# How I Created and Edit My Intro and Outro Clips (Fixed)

Hey guys, this is Caleb with DSLR Video Shooter, and today I'm going to show you how I created and edit my intros and outros for my videos,
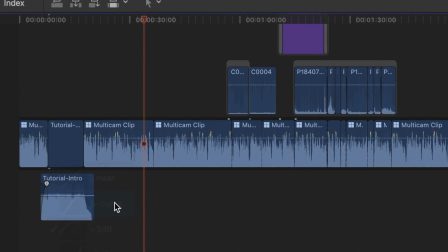and we talk about J and L cuts.
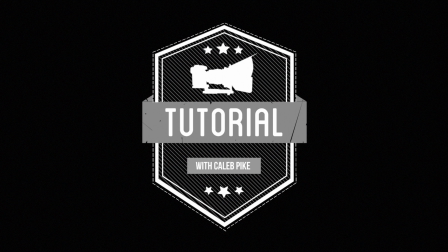So many of you guys have asked about how I do my intros and outros for these videos. So let's head over to the computer and I'll show you how it's done. All right, guys, so I have a project open here.
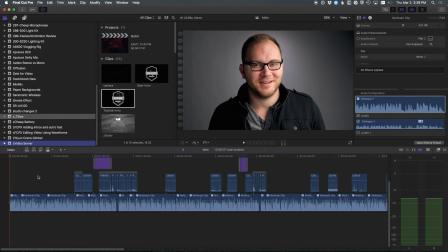We're going to add the intro and outro, and we're going to talk about creating J and L cuts. So I've got a list of events. These are all the videos, and I have one event at the bottom here that is my title. So I have my outro, a couple different intro options and whatnot.
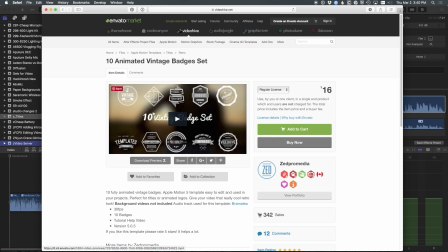For creating the intros, a lot of you asked me where I picked those up, and I got those from Video Hive, which is a great place for picking up really anything involving motion graphics or video stock footage.
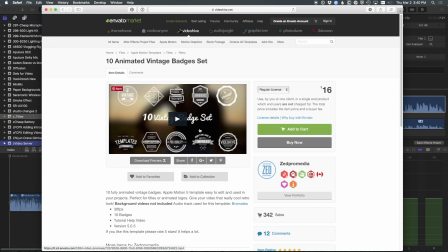So I use Apple Motion, so they have a ton of projects here and files, and so I purchased this vintage badges set, and a couple of those are what you see in my videos. $16, which is just ridiculous for how much you get.
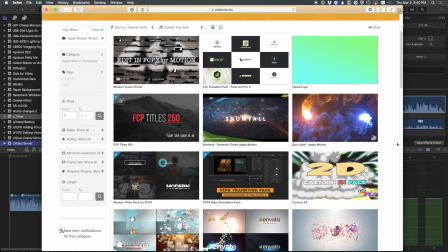So definitely check out the site. There are a lot of great intros that you can create using these files.
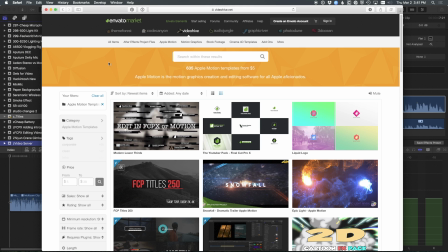I would recommend keeping it somewhat short so you don't bore your viewers though. So back to Final Cut.
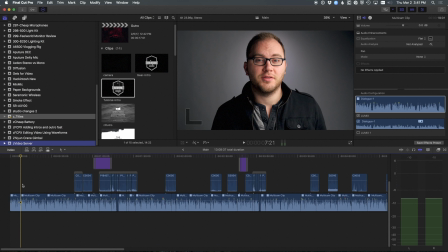I've already created those, and I have one for tutorials, one for reviews. When I do my videos, I normally have like a short little, hey, this is what we're talking about today. Then I cut to the intro. Then we come back and jump into the video.
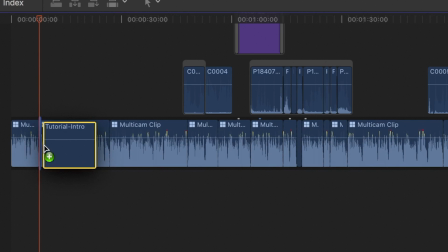So I'm going to grab the tutorial intro, slap that in that gap, drop the levels.
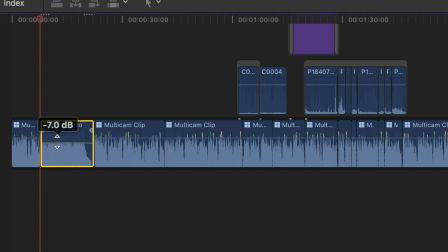Don't forget to do this. It's really annoying when you're watching a video and you know someone's sitting at negative 6 dB, which is pretty normal, and then they have a musical intro and they forget to drop that because most music is up there at like 0 dB.
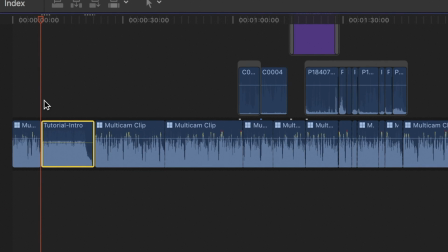So go ahead and drop that. Make sure it's at the same level of everything else. This is where things get interesting. I could leave it here, but it would cut from me to the intro and then back to me. I like to integrate that a little more, and it creates a nicer flow.
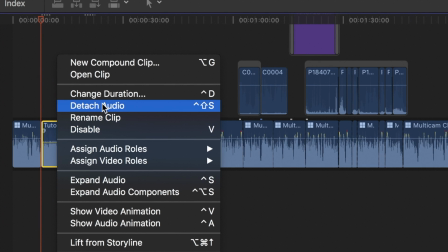So to do that, I'm going to right click the clip, detach audio.
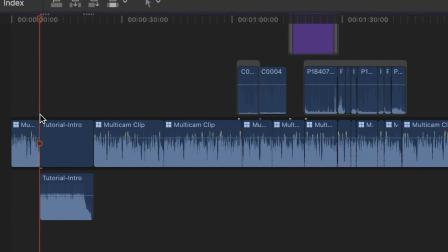Now we have these separated, and this is where we're going to create J and L cuts. And what I want to do here is have the music start before we see the intro, and then the same on the way out of the intro. So let me just do this for you. It might be a little easier to understand.
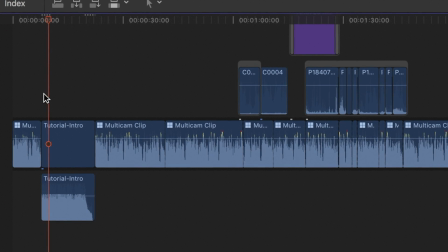I'm going to hit play here. And right there is where I want us to cut to the actual intro. So what I'm going to do is I have snapping turned on, and I'm going to grab the edge or the beginning of the intro video and snap it.
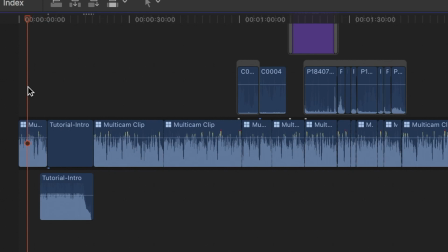We just created a J cut because if we look down in the timeline, it kind of looks like a J. We're going to do the same thing for the outro. So I'm going to find a spot in the music where I want to cut back to myself. Right there. Going to do the same thing. Going to drag the video over,
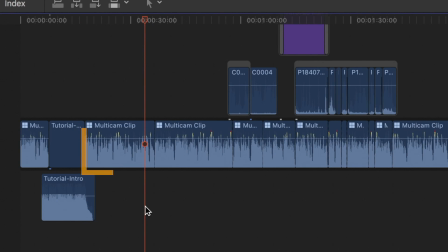and now we have an L cut because it kind of looks like an L. The next thing I'm going to do is create a ramp for the music. When you hover over audio and Final Cut, there's this little upside down teardrop thing. You can grab that and drag it over. And usually I pull my mouse up like this and get it just past the cut.
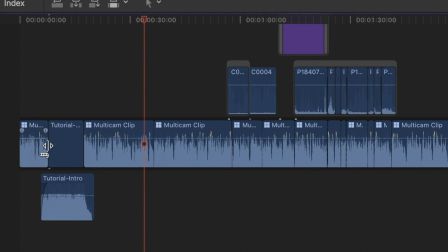Then I release it. You can also hover over it, right click it, and choose what kind of fade or crossover you're going to want. Most of the time I go with S curve, and now I'm going to do the same thing on the outro of the music.
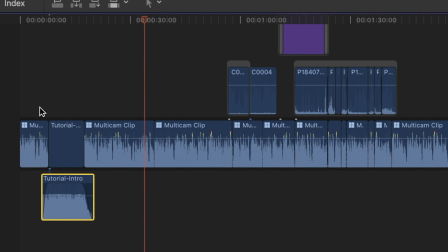Bring it back, right click the little teardrop, S curve. Now let's play it back, and it should give us a lot more flow because we're hearing the music getting ready for the intro, and when we finish up the intro, we still have a little bit of a tail on that music to
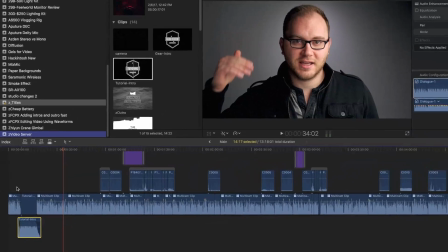let us down easier, whatever.
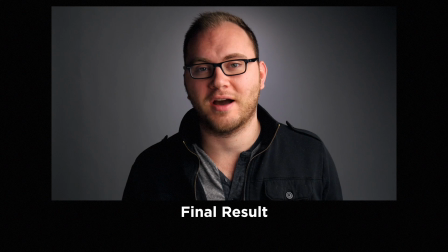Hey guys, this is Caleb with DSLR Video Shooter, and today we are going to talk about the perfect $500 LED light kit.